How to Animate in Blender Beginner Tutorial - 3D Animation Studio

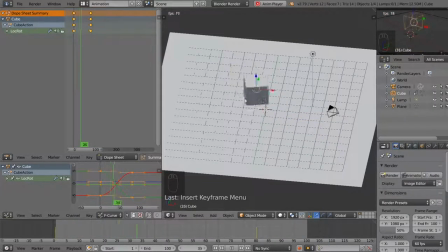You can see we get a much nicer, smoother animation there. And just to make this look like it was kicked instead of slowly moving on its own, maybe, I'm going to do some work in the graph editor. But before you would go to the graph editor, you would first tweak your animation in the dope sheet. So this is how you would make it a much faster animation.
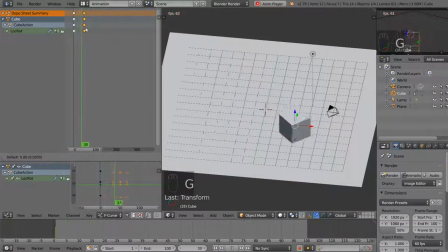If you needed to cut down the amount of time between frames, you can grab your keyframes here, or you could drag it out, making a nice slow animation. But if you wanted to actually tweak the movements of it, and not just the length, I'm just going to leave that there around there. You would do it in the graph editor. So I'm going to lift this up a bit so we have a little bit more control.
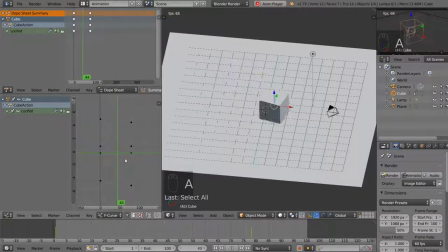And to start, we have some different options in what they call keyframe interpolation.
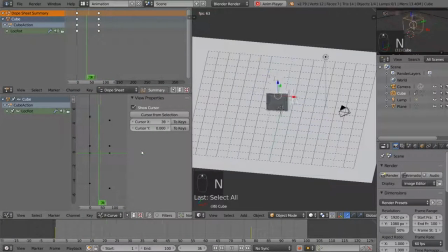That's a tough word, and I'm pretty sure I messed it up. But if you hit N here, and you grab one of your Bezier curves here, you can see our keyframe interpolation is set to Bezier, and that's what we have right here.
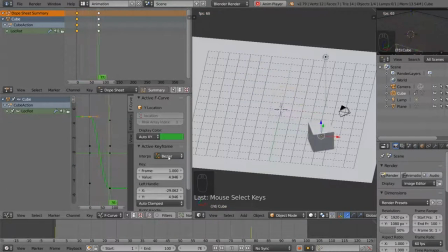But if we want it to be something that was kicked and then coming to a stop, you might want to change it to something like one of these easing options. So I'm going to try to say maybe cubic, and you can see that well, I put that on the wrong axis, but it's doing the right thing.
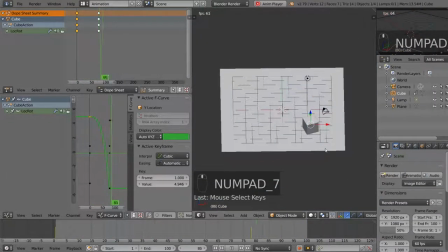It's kind of speeding up and then slowing down on a curve like you see here.
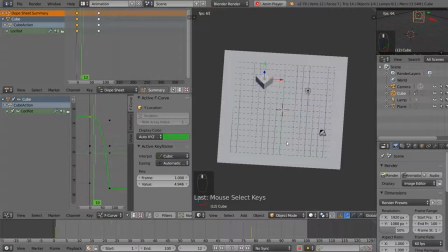So that's pretty cool. And it looks a little bit better in some cases, except this is kind of the opposite that we're looking for, because this is slow and then fast, and I want fast and then slow. So I would Control-Z that, grab the bottom one here, and give it a cubic.
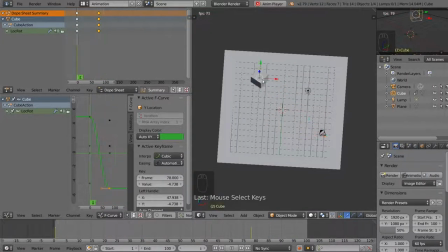And you can see now it comes fast and then slows down.
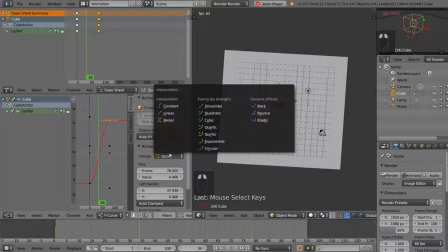And so if we do that for all of these, if we grab this one and make it cubic as well, and you can see that one's doing the same thing.
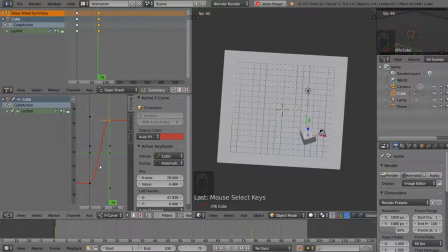It starts off a little bit faster, but it's not perfect yet, and that's because there's more keyframes. If I zoom out here, you can see we have this one that goes all the way down to here, and this one is an important one. So I'm going to change this to cubic as well, and you can see now that it's sped up and then coming to a stop.
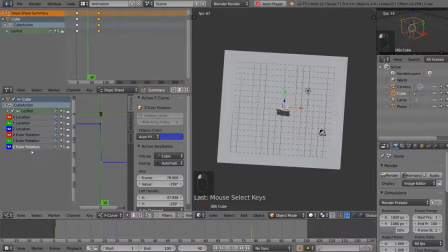Very nice. If I drop this down, you can see that this is a rotation, and then these two are the location. But maybe something even faster than cubic. So maybe we could try this one and see if we like that better. Or maybe this one.
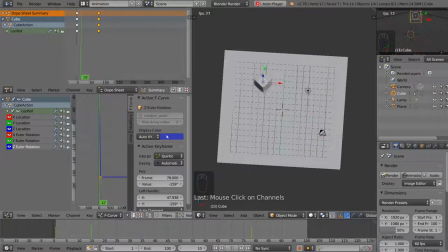And so you can kind of play with these, but you can get much more fine-tuned animation by using the different interpolation options without even adding any extra keyframes. So I'm going to zoom in here and do the same thing for these. Grab both these and change them to that.
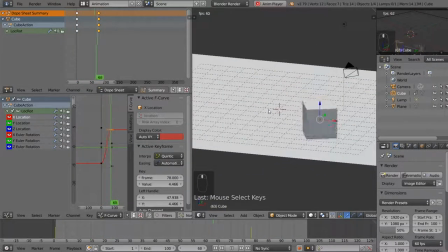And you can see we have a nicer animation where it kind of comes to a stop, starting off with some motion and then slowing down.
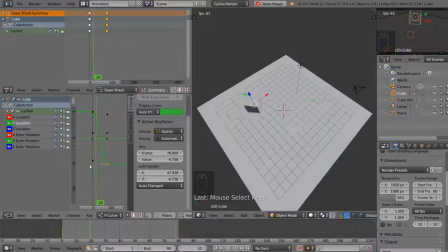So the last kind of fine tuning I wanted to show you guys that you can do in the graph editor is you can see that these starting keyframes are still on a Bezier interpolation. So it's ramping up a little bit more than it would be if it was kicked, for example. So to fix this, you can just grab a handle and you can rotate it to straighten that out. And I'll do the same with this one here.
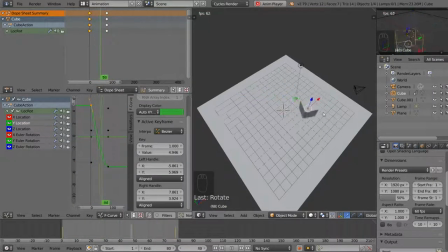And just rotating these handles, again, we're not adding any extra keyframes, but you're getting a totally different animation, something that looks like it was thrown and coming to a stop. We can do the same thing for the rotation here. You just grab the handle and you rotate it to the same angle that the curve is already at,
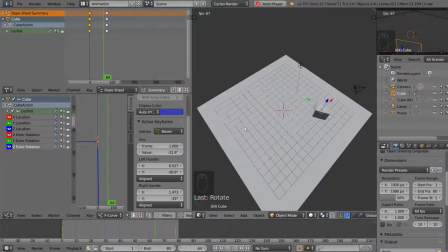and you can get sort of a forced throwing effect versus a simple, you know, ramp up,
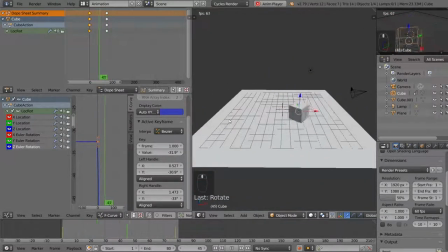ramp down effect. So you can get much better sort of animating effects by just tweaking your keyframes here a little bit.
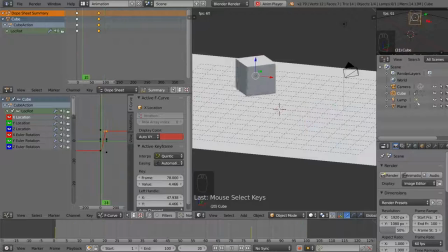All right, so the next thing I want to show you is how you can keyframe pretty much any of these settings you see in Blender.
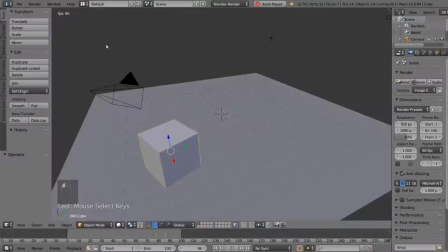So I'm going to step out of the animation tab now back to the default here. You can see our cube's still moving there like we animated earlier.
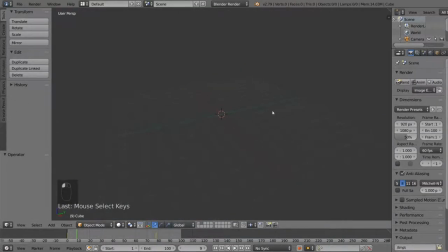I'm just going to pause that now, and we'll jump to a new layer to do some more experiments. And I'll hit Shift-A and add in our cube right back there.
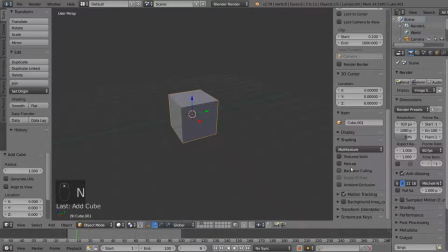We can turn on our fancier settings here as well if we want it to look a little bit nicer.
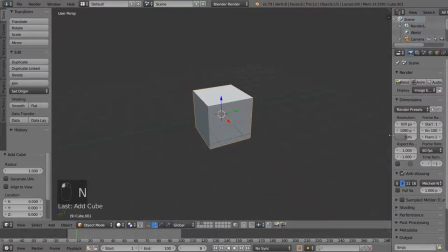All right, so you can pretty much keyframe anything in Blender, like I just said.
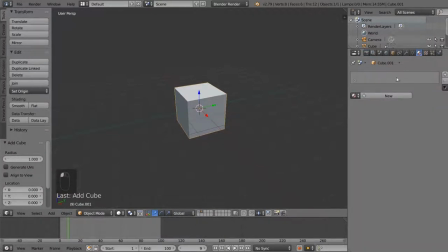All these settings here, and especially in your, say, Materials tab or your Physics tab even, all these settings are keyframable.